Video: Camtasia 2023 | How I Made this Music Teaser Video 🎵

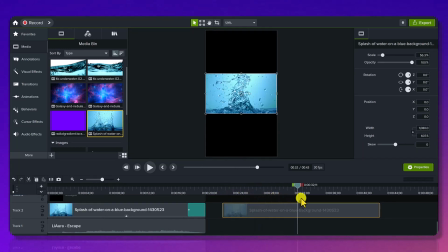You can see that it is just a regular widescreen clip here,
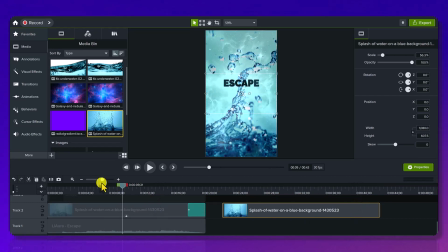but I zoomed into it for the actual promo video and you can see it already makes the clip look so different when it's zoomed in that close.
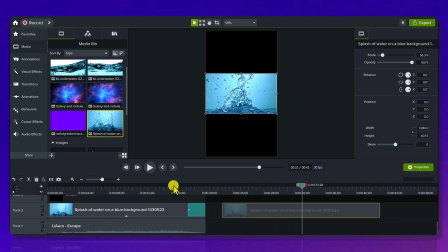So don't be afraid to alter clips and I'm going to show you some layering that I do and changing the colors. don't be afraid to play around with that kind of stuff when you're creating a creative piece of work so just
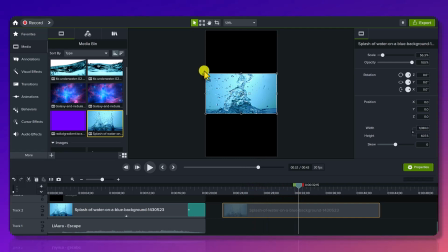by zooming into this all I did was take this clip and I just zoomed into it
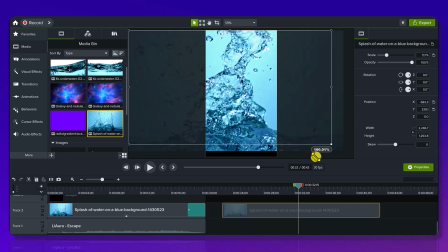and I played around with the placement of the splash now I could have had it more off to
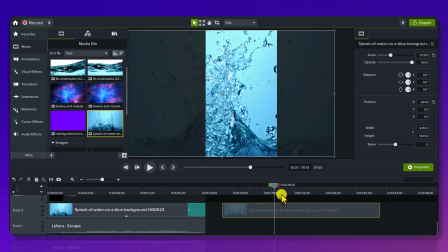the side I was playing around with all different things what would it what would look cool and I really
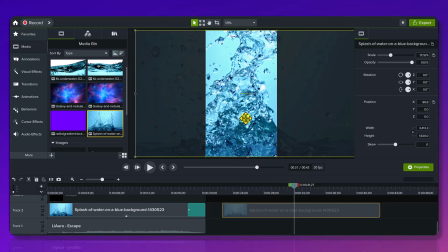liked the formation of the splash and the droplets.
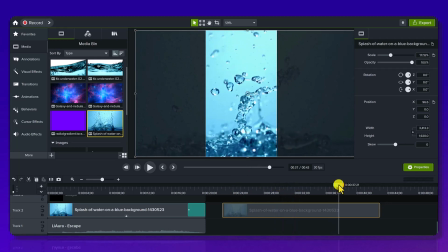So I did pretty much keep it in the center, but don't be afraid to like move it around and see what area you like.
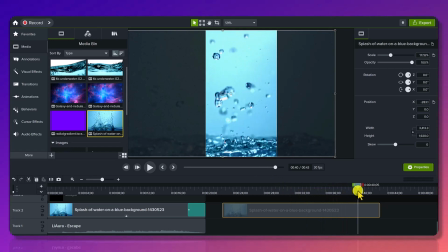Like maybe you like only that part. You want to be a little bit off to the side. So that was track two.
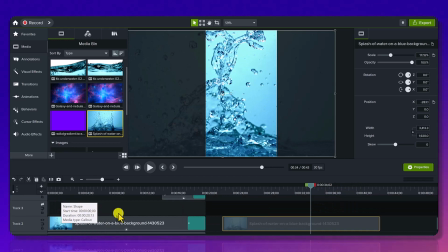We'll skip track three because I ended up not using that in the end. And we'll actually head over to track number six because I added these two actually at the end.
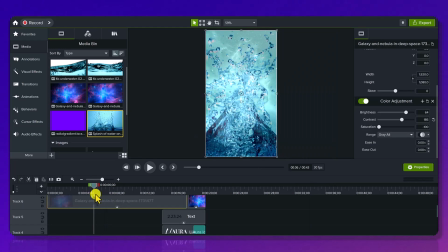So we'll head over to track six which I also got from Storyblocks and this is this galaxy nebula thing.
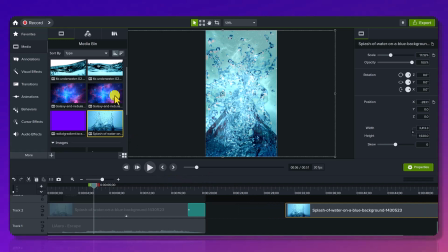So we wanted to create like a fantasy type feeling because that's what the song is, right?
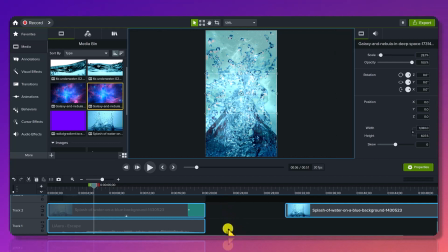You get that mysterious vibe and so we wanted to meld
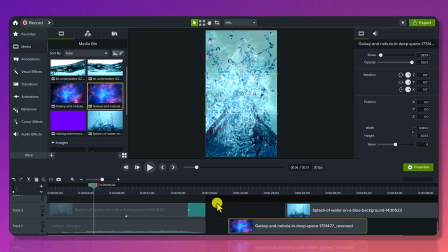water and the galaxy together because there are two opposites, right?
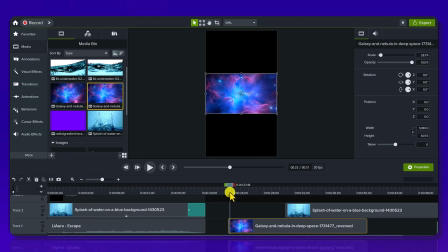Water's down below, galaxy's up high. So this was the galaxy here that we found, and I love space and galaxy and all this kind of stuff, plus I love the colors. So we wanted to layer this on top of the water.
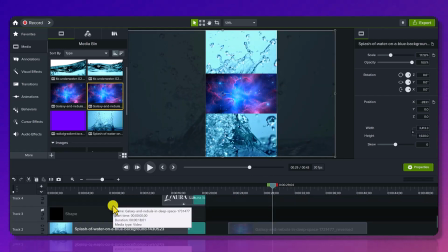So you can see here the galaxy is up here on track six and the water's down below you whatever you want to do a fade on top of you need to have that on top because if I had the water on top then the galaxy would be more prominent because what you're doing
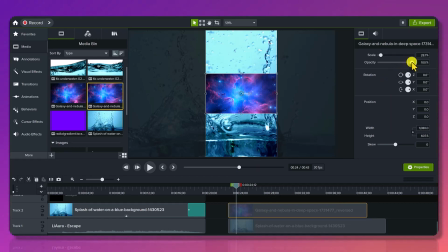is you're heading over to the right hand side and you're changing the opacity which basically means you are making it more see-through and you're overlaying this see-through look on top of whatever's down below and in this case it's the
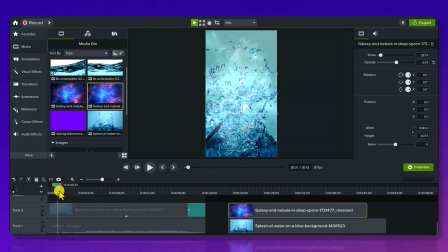water so you can see that there is a faint galaxy thing happening in the background if I turn the galaxy off you
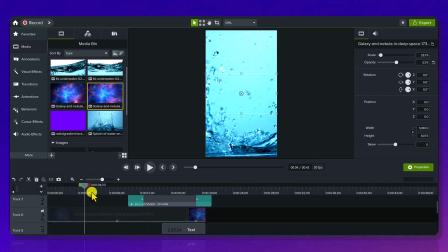can see that it is very noticeable that yes the galaxy is missing
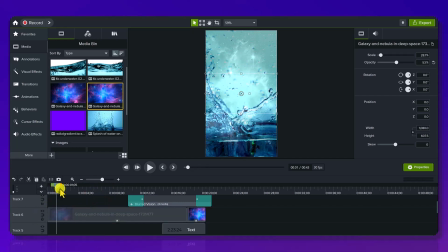so the whole point was to try and make it look like it's one
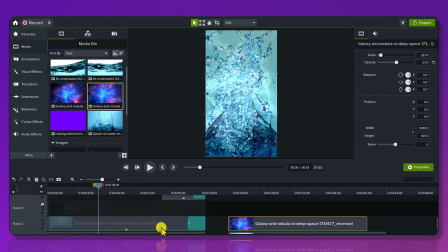and I think we did that so that was the galaxy see also from motion array can't
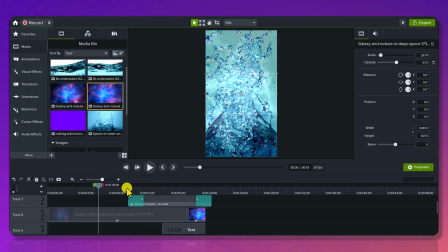recommend them enough they have really cool stuff on there with the water we did end up adding
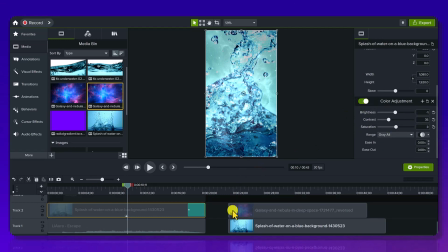a color adjustment because the water originally was this color right here but we wanted to add a little bit more of
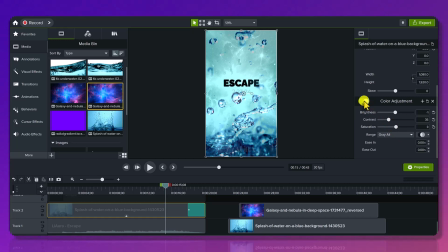some contrast and some saturation to exaggerate it even more so you can see if
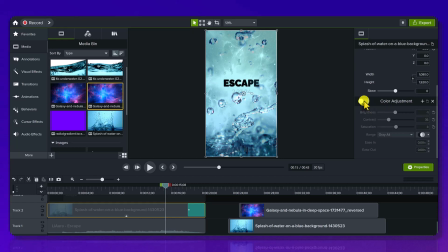I turn it off it's a little bit more faded so I added more contrast, more, you know, definition and saturation with the blues.
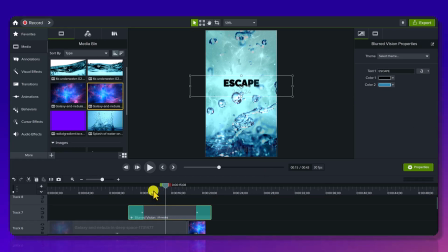After that, we added this blurred vision here, and I actually got this from the Camtasia Assets.
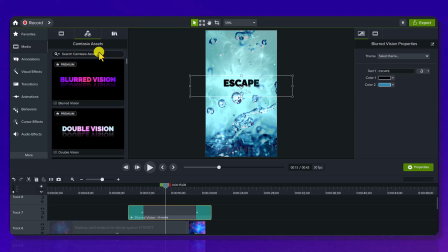So this is if you have the Camtasia Assets subscription. They had this thing called blurred vision, and I'll just pull it up here. It looked like this, and you can see that we changed the color of the blurred vision.
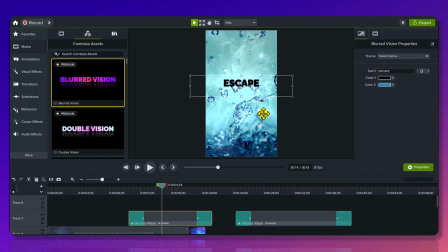The color over here is black and the bluish, so we took a sample of the blue over here, changed the wording obviously.